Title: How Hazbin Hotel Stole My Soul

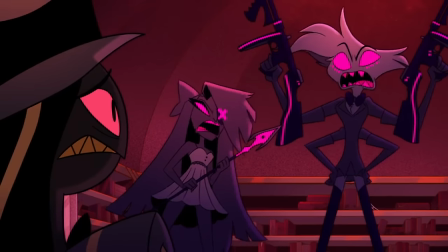16:34 You have this issue with the systems that make this true for most media.
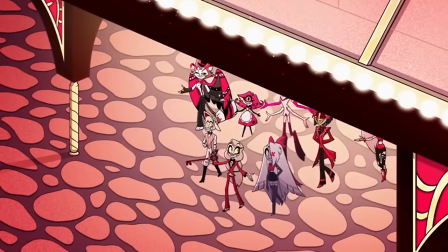16:38 But in terms of the color palette, I actually love how cohesive the characters and world feel as a result.
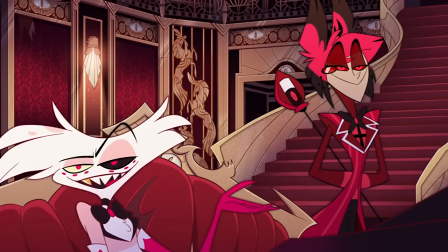16:44 To me, the characters don't really feel identical at all, instead feeling like they just belong with one another, with the repeated use of reds, whites, and yellows.
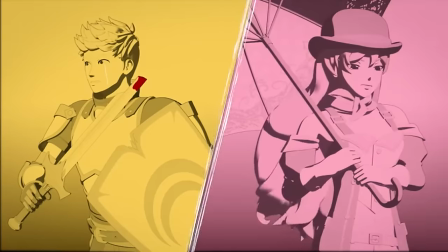16:54 Oh, and black, which, uh, wow, this is low-key how I wish Ruby kind of tackled its own use of color for the world and the characters.
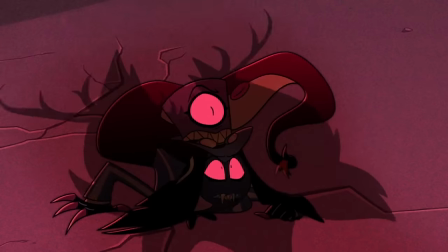17:01 Huh, interesting. The list of better Rubies increases. I just, I don't know what to tell you. I love a limited color palette, and they took it to the nth degree here, and I stan.
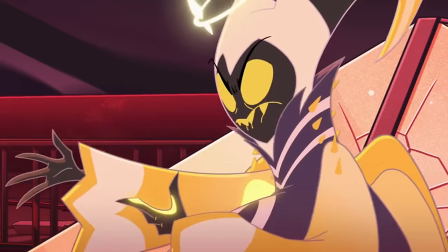17:10 I especially love how you can tell what realm someone is from just by looking at their palette and design,
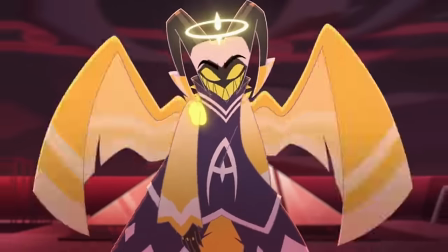17:15 Heaven's characters tend more towards white and gold with some shades of blue and purple,
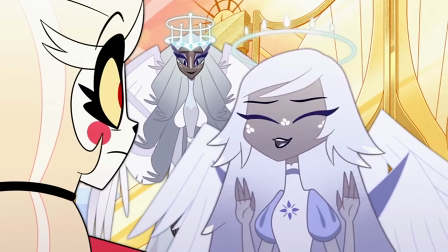17:20 especially for the seraphim. And the fact that the angels have golden blood? Yes.
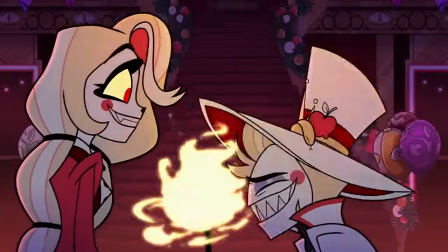17:25 Fuck, that's probably why Lucifer's design is so much white given he's still an angel, even if he's fallen.
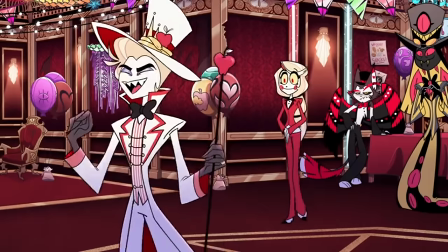17:31 His white suit, the white and red wings, the little sneaky snake around his top hat, the apple staff, just yes.
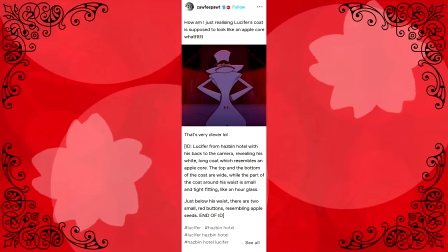17:38 Oh, and I saw someone on Tumblr recently point out that the shape of his coat specifically resembles an apple core? See, that's the kind of design shit that I fucking live for.
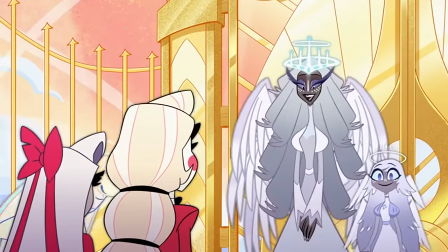17:48 And yes, I'm about to be that person, but I'm a big fan of the biblically accurate elements for the angel designs.
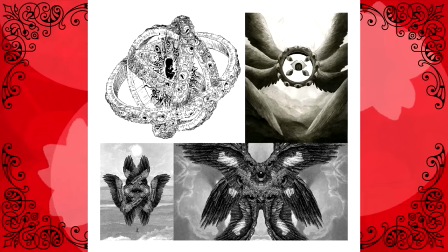17:55 Seriously, angels are horrifying creatures when you read the way that they actually appeared in scripture. And I love the fact that the show embraces that inhuman vibe.
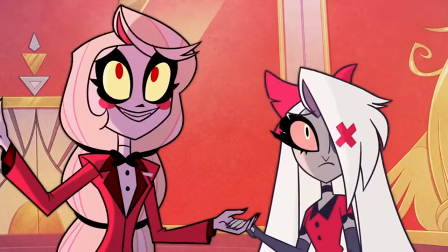18:04 Specifically, the use of eyes all throughout their designs, along with the armillary sphere motif for even background angels,
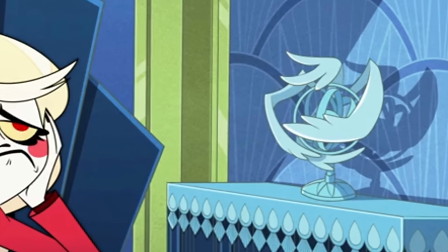18:11 but I don't know what to tell you, I'm a sucker for armillary spheres. And the exorcists?
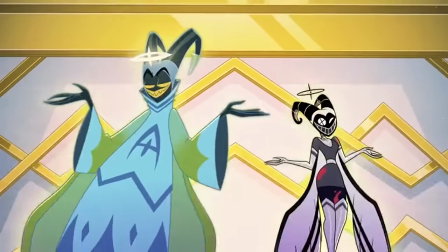18:17 I am obsessed with how monstrous they specifically are, using masks to hide behind anonymity,
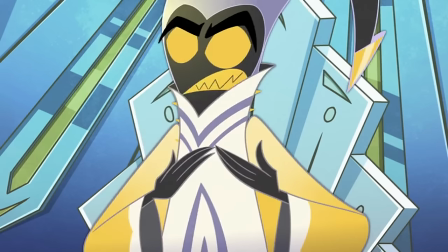18:23 even someone like Adam trying to hide his face as he slaughters and condemns, with teeth as sharp and eyes as soulless as Alistair's,
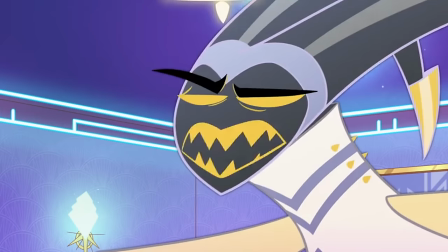18:31 and fucking devil horns. It is not lost on me the fact that they often look like demons garbed in white and gold.
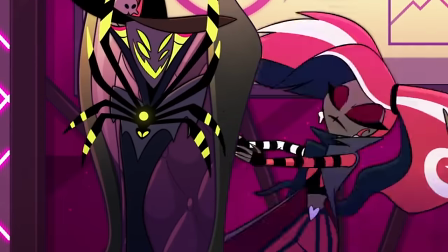18:38 Other random things I love, how fashionable velvet is, and the shape of her hair,
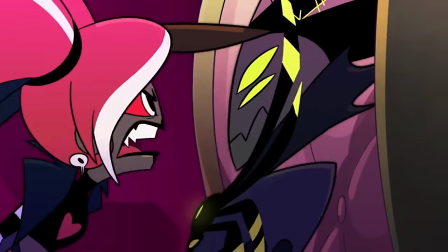18:43 however it is stylized, and the fact it's like two, maybe even technically three toned, yes.
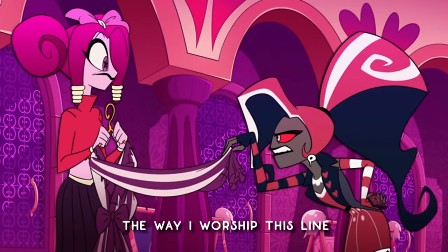18:48 Wrist ruffles? Is it 1750? Burn it like the witches who wore it!
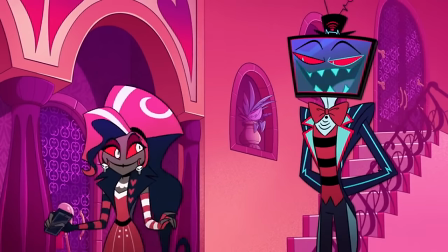18:53 I'm a fan that whenever pink gets brought into the palette, it's specifically this kind of red pink so that it remains cohesive with the rest of the colors, yes!
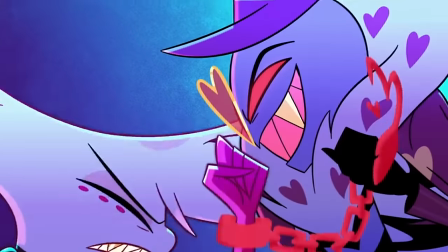18:59 The heart-shaped clouds of red smoke around Valentino, the way that they get turned into chains,
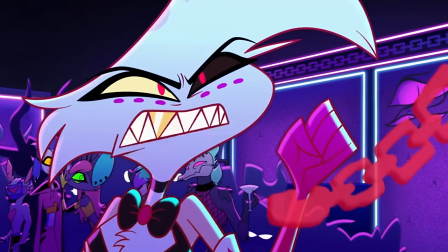19:05 and his coat being his giant moth wings wrapped around himself.
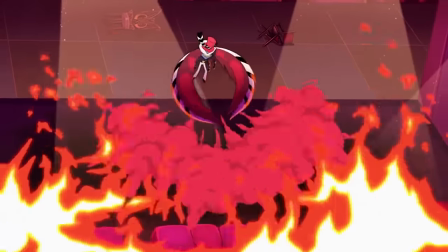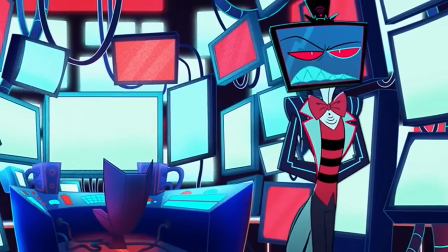19:14 Vox's head being a flat screen TV with the little, you know, cute little top hat.
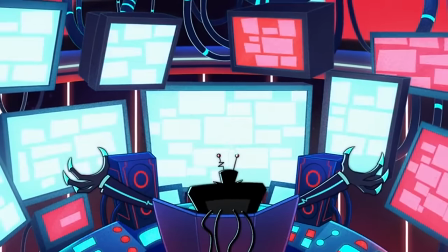19:19 And the fact he gets everywhere through circuits via turning into an electrical current.
I have a fire to put out upstairs.
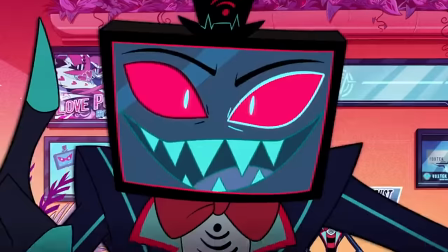19:27 Yeah, good luck trying to pull off any of this in live action. I'm also a major fan of the character redesigns.
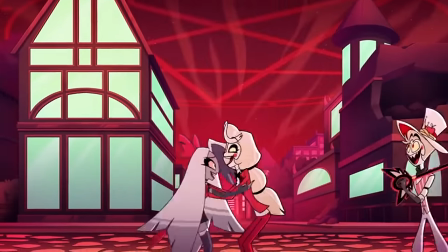19:33 They've been relatively simplified to make them easier to animate, as is standard.
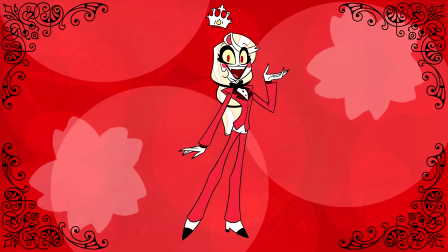19:37 Charlie's fully red design with some white breaks on her chest and midriff make her pop way more,
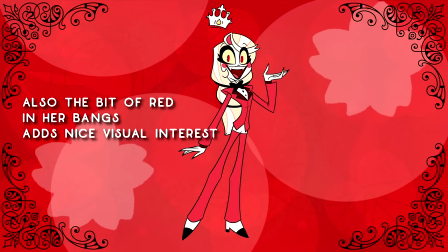19:43 and her ponytail helps animators not have to worry about getting her hair shape exactly right in every frame,
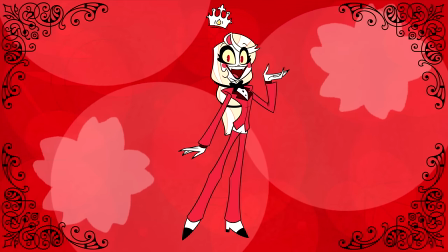19:48 and to me, reads as more mature, more professional, and more stylish.
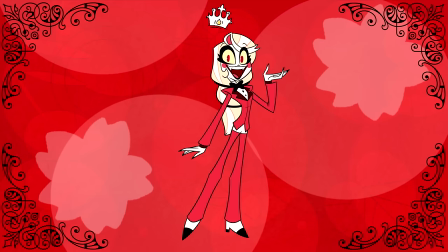19:53 And also adds contrast when she lets her hair down whenever she gets pissed for her demon form.
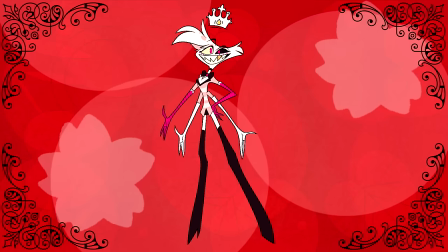19:58 Ooh girl, I love that contrast. Alistair, Angel Dust, and Husk got some quality of life improvements as well.
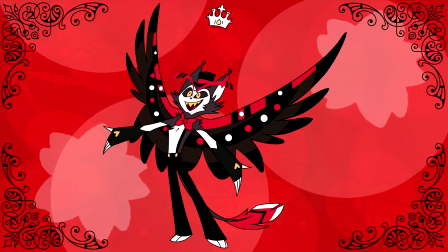20:05 Some more contrast in their designs, some removed details that would be a nightmare to animate consistently, but they've remained mostly the same.
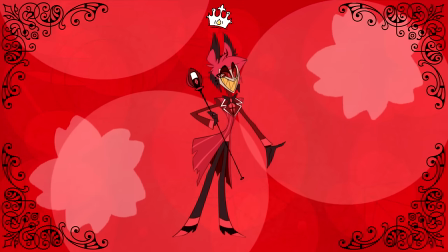20:13 Alistair specifically is... Yes, yes, I stay on the strawberry pimp.
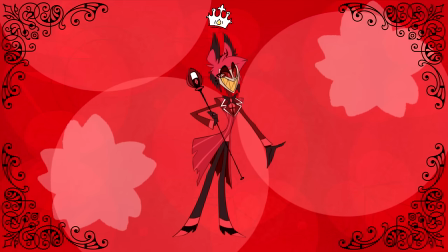20:17 I'm obsessed with his perpetual shark-toothed smile, and the fact that you have to rely on his eyes and eyebrows to discern his true emotions.
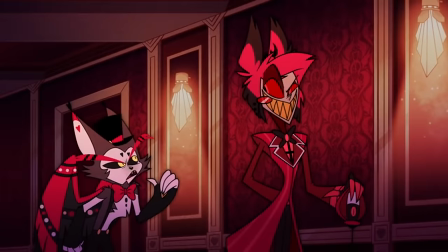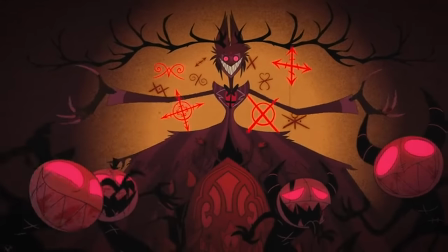20:31 Also, the little deer elements for his demon form, his pupils becoming radio dials, fucking excellent.